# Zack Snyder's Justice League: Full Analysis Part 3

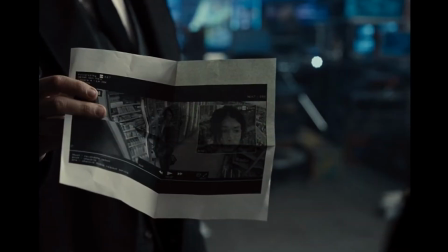1959s
Instead of resisting, he accepts Bruce's offer with enthusiasm,
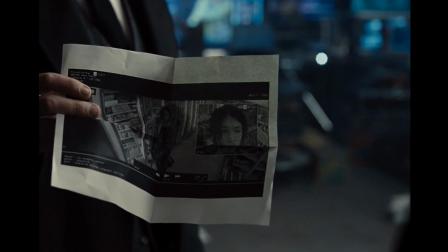1963s
without even hearing his full self-serious pitch to save the world, which surprises Bruce in a way I find amusing.
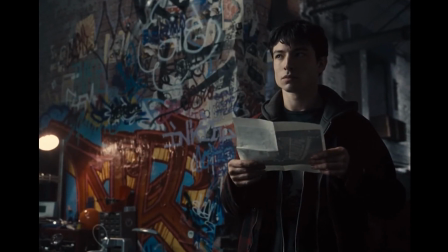1970s
Bruce is like, really? Okay then. In addition, Barry tries to deny his superhero origins, much like Aquaman.
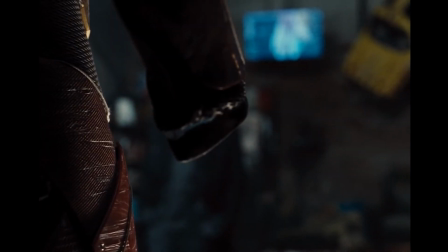1978s
But unlike Aquaman, he does not have a leg to stand on. His increasingly silly excuses for why he would literally have a Flash costume certainly got me laughing.
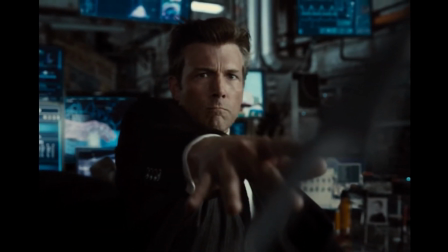1987s
Bruce throws a Batarang in slow-mo, and in this instance, the slow motion is being utilized so we can share Barry's perspective.
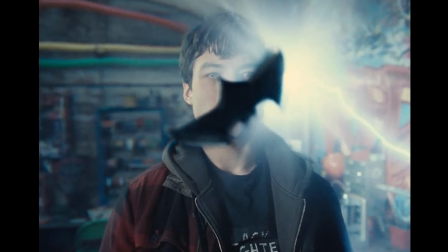1994s
He grabs the Batarang in midair and contemplates the situation in what for Bruce is a matter of seconds.
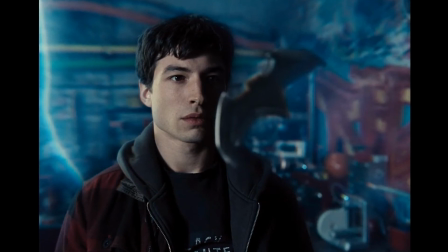2001s
The sound design of the world slowing down and the Batarang slicing through the air really sell this moment.
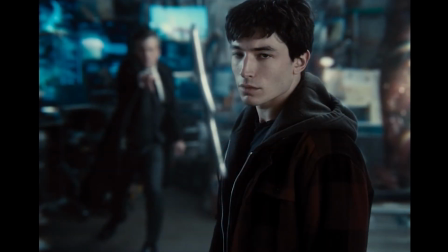2007s
Lightning once again dances around Barry as the world seems to slow to a halt. The depth perspective is also worth mentioning here.
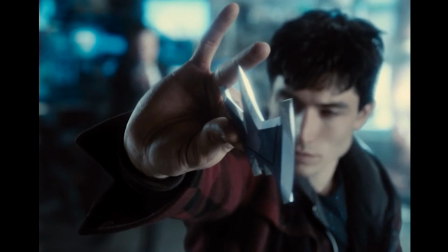2015s
Bruce is in the far background, and when Barry goes to reach for the Batarang, it almost feels like it was designed for 3D.
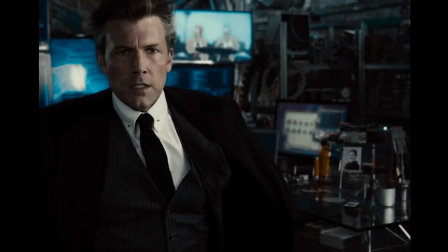2021s
The way he reaches for it almost popping out of the screen towards the camera is weirdly three-dimensional and cool.
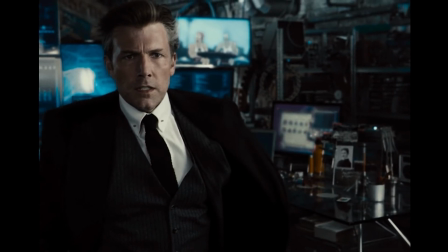2027s
I also love how the score varies depending on which character we are with. Cyborg's music is string-heavy and melancholic.
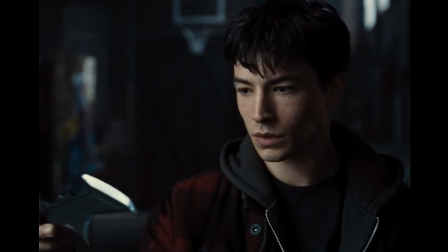2034s
Barry's theme in the final act is epic and triumphant, but here in his computer-filled lair, the music has a techie quality, with percussion and bleeps and bloops.
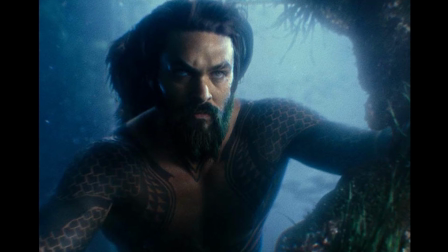2043s
Aquaman's music utilizes a lot of brass, which makes sense given that brass often represents royalty.
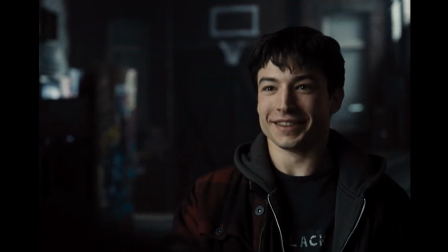2050s
In the comedy between Barry and Bruce, Bruce is the straight man, which works really well. Bruce tries to go through his whole end-of-the-world spiel, which he has done in complete seriousness up to this point.
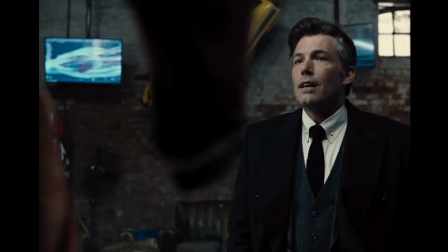2060s
But here, it's comic foil to contrast with Barry, who is way too excited for what's going on.
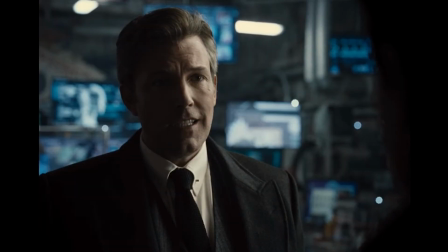2065s
He joins the fight not really because he wants to fight evil as much as the fact that he needs friends.
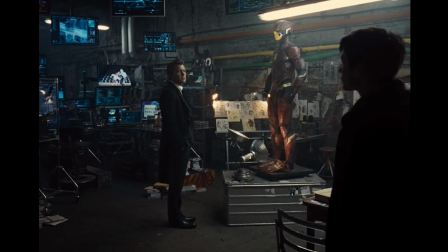2070s
Unity is an important theme within the film, and that unity happens when there is a strong community with strong bonds of friendship and family.
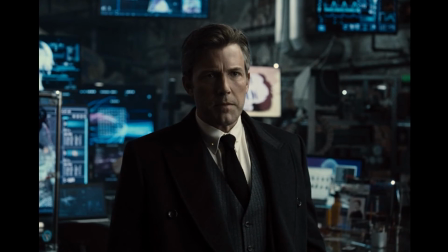2077s
Bruce, Diana, Barry, Victor, and Arthur are all loners up to this point, so them coming together as a family is giving them more than a team to fight with.
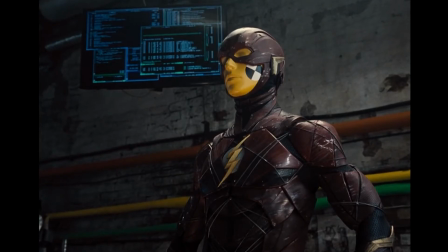2086s
It is giving them part of the necessary social fabric to live a fulfilled life.
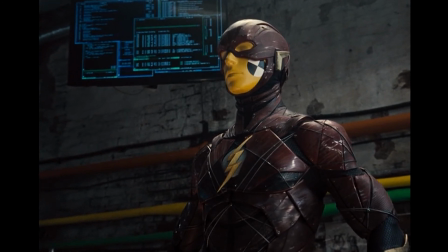2091s
It will grow and change them to have friends and close relationships. Barry is smart to realize that and jump on this opportunity.
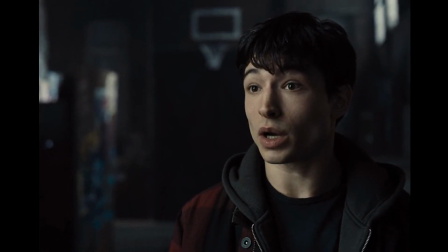2099s
I love every time the Flash geeks out about Batman, first about wanting to keep his batarang and later about the bat signal.
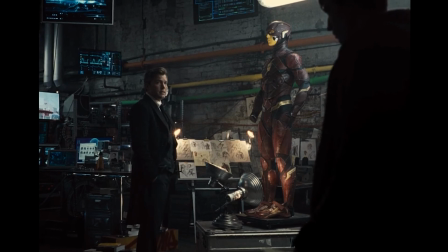2106s
He also, in his humorous ramblings about snacks, gives the audience some information about the speed force that will be helpful later.
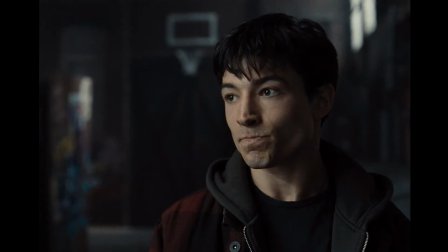2113s
Barry's speed comes from his connection to the speed force, which as he says is a layer of dimensional reality that manipulates space and time.
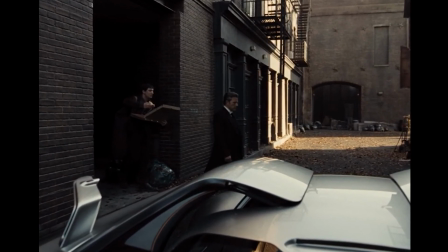2120s
And this is our first indication towards the possibility of time travel within the scope of Barry's powers.
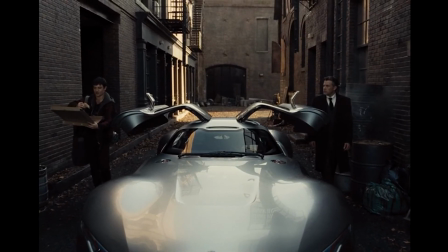2127s
Once again, I love how Bruce gets to tap into his more comedic side when talking to Barry.
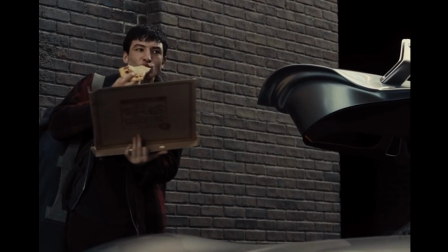2132s
Next, there is a short sequence of how cool Bruce's custom Mercedes looks, which definitely goes into commercial-esque territory like Bruce's razor earlier.
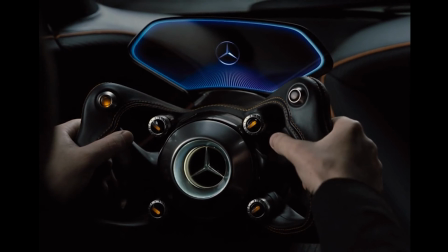2140s
It looks extremely stylish.
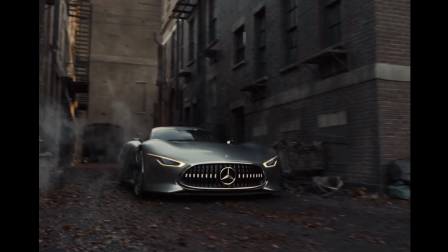2142s
As he drives off, he passes a billboard for AFSP, or the American Foundation for Suicide Prevention, which says you are not alone.
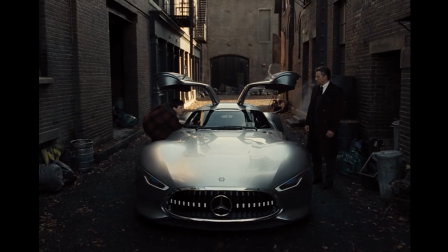2151s
This works in three ways. First, narratively, Barry is no longer alone. He has joined a team and a community.
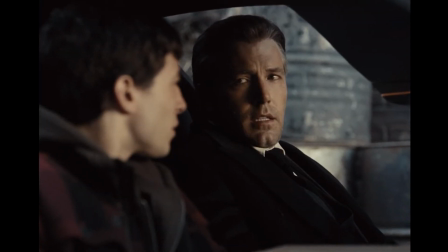2158s
It fits with the themes of the movie, which are about coming together.
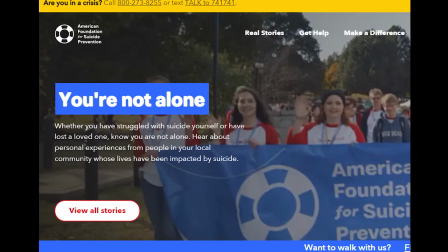2161s
Secondly, You Are Not Alone is actually the message of the AFSP, which is a real organization, and this website is a legitimate site.
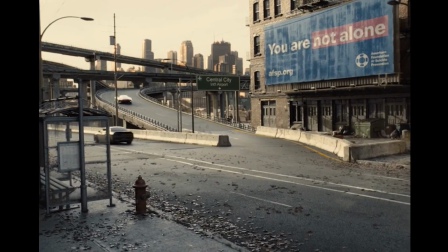2170s
Snyder lost his daughter to suicide, and in addition to the film being dedicated to her,
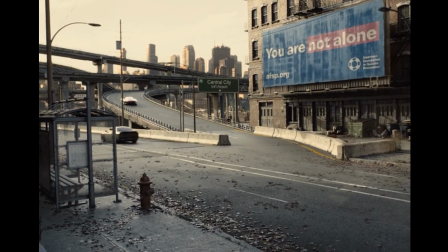2175s
this billboard in the film is representing a cause that is dear to the director's heart.
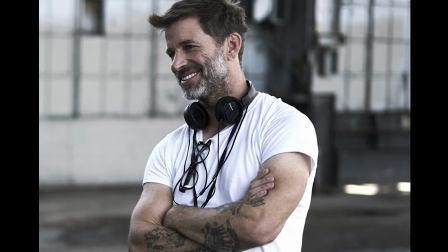2180s
He wants people to get the help they need, has championed this organization and cause, and was probably proud to put them in the film.
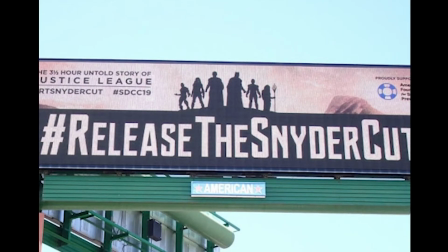2188s
Thirdly, because of Snyder's desire to support this organization, the Snyder Cut fans have contributed to it and supported it as well.
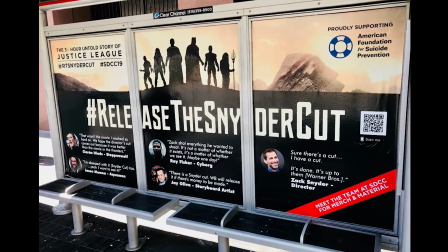2195s
There were a lot of fundraisers that the community helped raise money for, and the AFSP actually responded in February with these words.
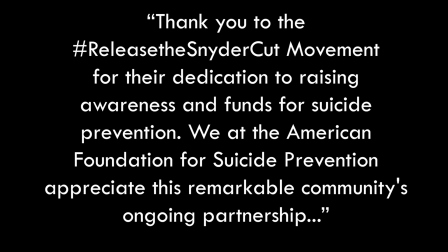2203s
Thank you to the hashtag Release the Snyder Cut movement for their dedication to raising awareness and funds for suicide prevention.